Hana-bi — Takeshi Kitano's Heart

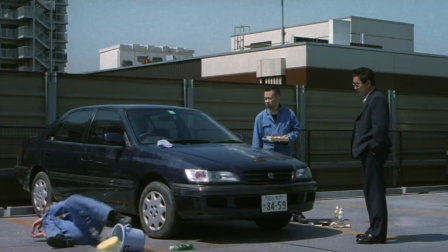22s
Anabi's main character is Nishi, a former cop with a rude attitude, tied to the Yakuza loan sharks because of a private debt.
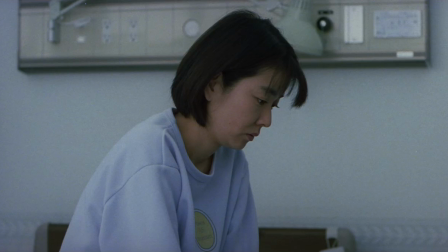31s
His wife suffers from advanced leukemia and cannot be cured.
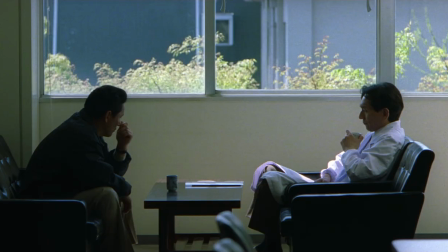39s
One day Oribe, a co-worker of Nishi's, comes out of a police procedure completely paralyzed to see his own world crumble.
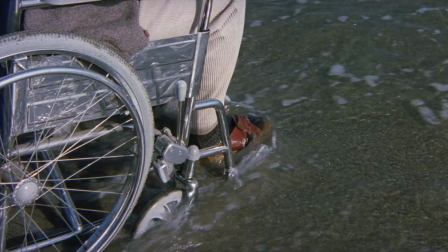50s
These two tragedies provoke two different responses. Oribe, after attempting suicide, discovers painting.
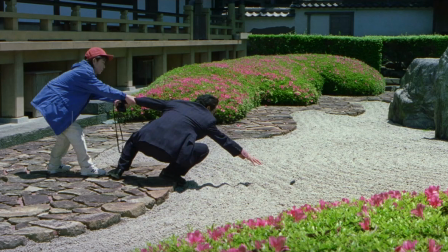58s
Nishi, advised by the doctor, chooses to spend his wife's last days beside her.
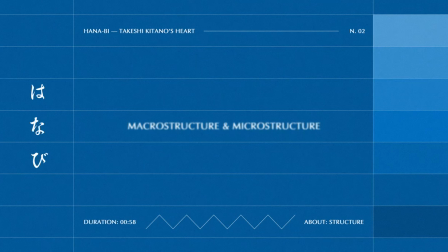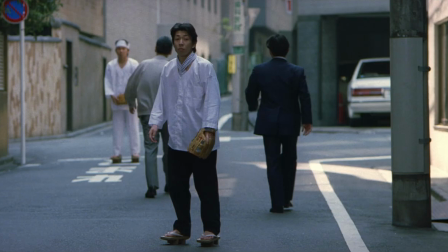72s
As per usual, but this time more than ever, Kitano lets the interstices between two shots do the talk and create an immense gap.
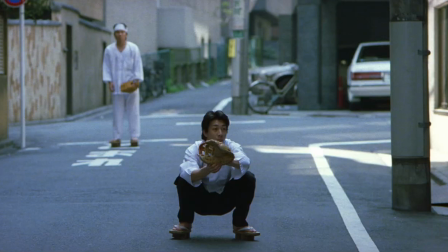82s
The tragic aspect of the story is counterbalanced by a comic one and recalled by the ruthlessness of Kitano's body shots.
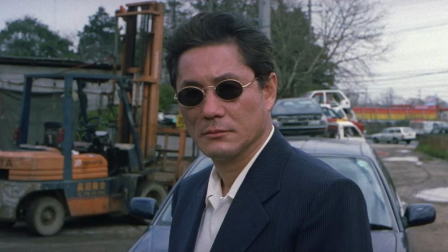90s
A moral wound scars Nishi's body and irresolutely makes an appearance in each and every close-up.
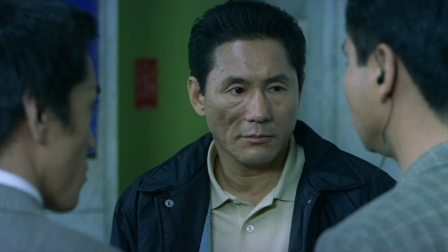96s
The tick that spoils the expression's composure reminds his admirers of a well-known past.
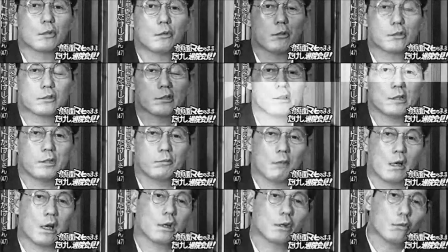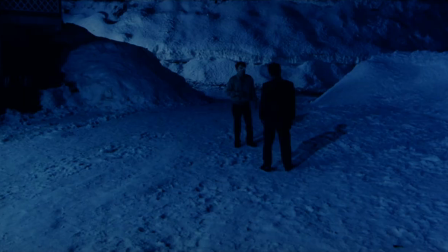108s
Kitano's beloved editing is never predictable and it won't make time go by fast.
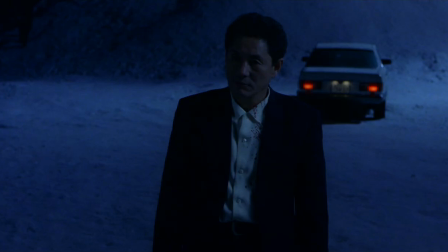114s
Instead, time will most likely stop. The director's unpredictable ellipses bring about a sense of wonder,
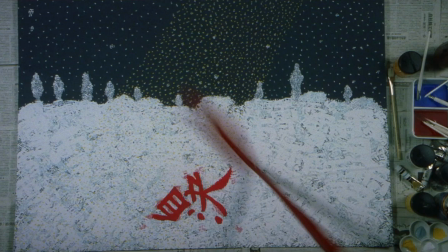121s
alongside immense distance between the characters, for these ellipses erase the characters' interactions.
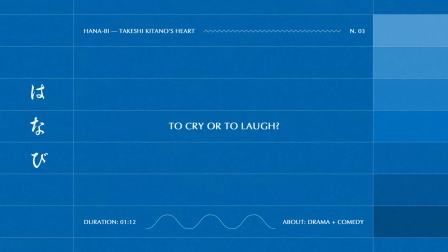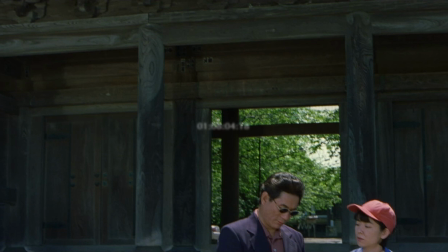137s
A central aspect of Kitano's philosophy is represented by drama and comedy thriving together.
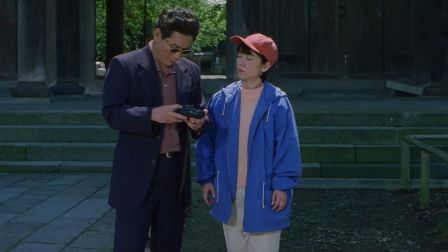144s
An example of these can be found after 1 hour 8 minutes.
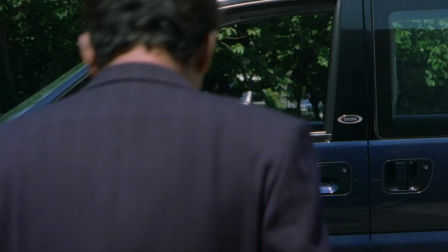147s
Nishi and Miyuki are visiting an ancient Shintoist temple and want to take a souvenir picture.
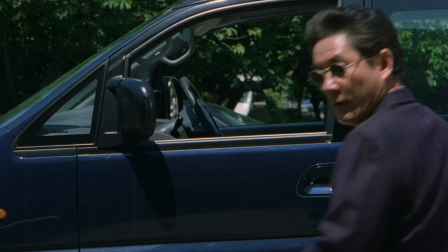153s
Nishi grabs his film camera,
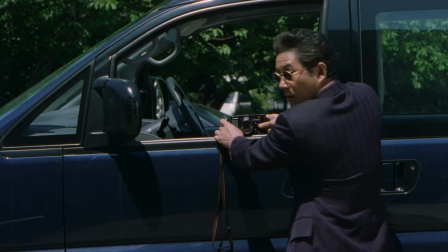155s
sets the self-timer option on and carefully lays the tool onto the car's window to finally run to his wife and pose for the photograph next to her.
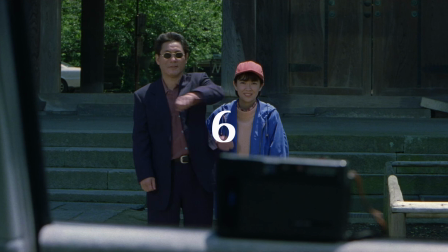165s
A 16-second long fixed shot matches the time period that goes from the countdown set off to the shattered click. While Nishi and Miyuki are posing still, a car rumble, getting closer and closer, eventually steals the couple's shot away.
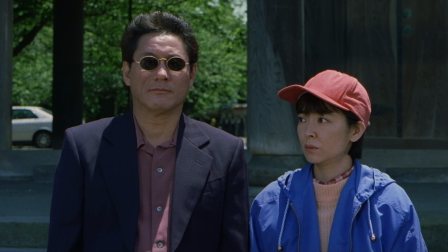180s
An axial cat shows us a medium close-up of the two discouraged lovers. Soon after, their sadness turns into sweet and shy laughter,
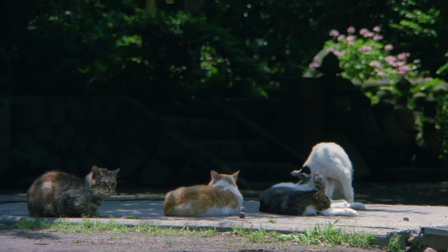189s
lending a bittersweet and vague atmosphere to the scene, which makes it hard for us spectators to decide whether to laugh or cry.
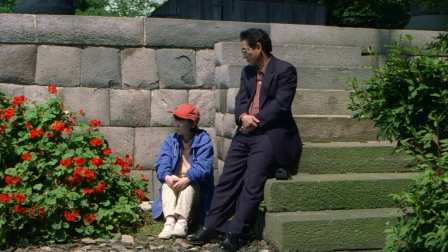197s
These states of mind coexist. Moreover, it is their permeation to define this artwork's dignity.
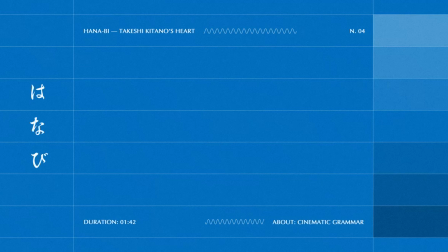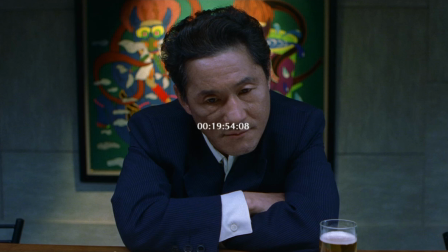211s
One more constant in Kitano's cinema is violence, ever-present but mostly off-screen.
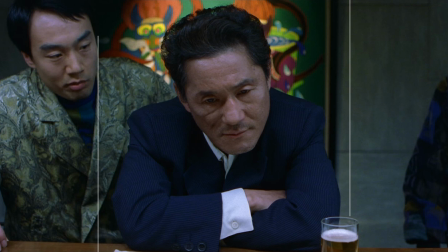217s
Let's take a look at the following scene, found at 20 minutes and set in a restaurant.
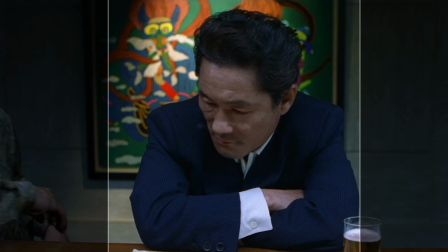222s
Nishi is sitting down on his own, thinking, when two yakuza approach him to talk about an old act.
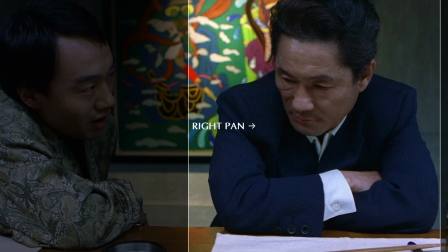228s
The movie camera carries out a panning shot to the left to point at a first man, then turns to the right where a second one is sitting.
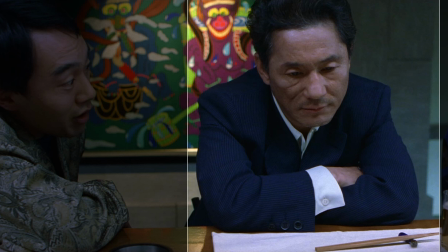237s
During this slow movement of the camera, just the moneylenders talk.
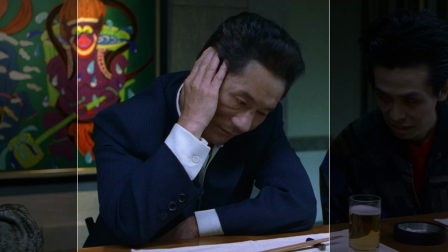242s
Nishi, religiously devoted to his thoughts, ditches his silence only when called a ban.
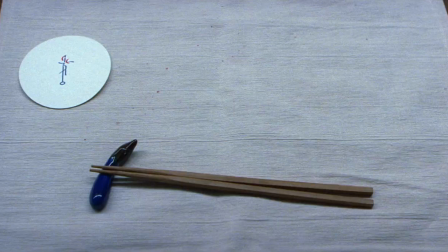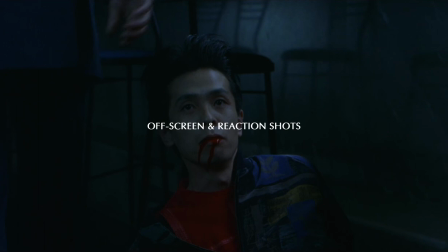254s
This whole dynamic is conveyed by the off-screen and the reaction shots. We, in fact, do not witness the attack on the first Yakuza.
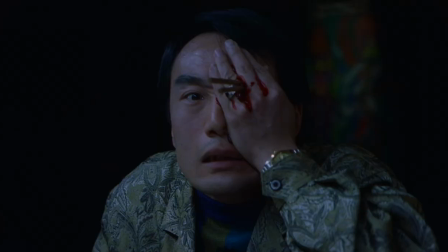262s
Yet, we are clearly shown the bloody outcome. The following shot proves our imagination to be right through a close-up of the Yakuza's wounded eye.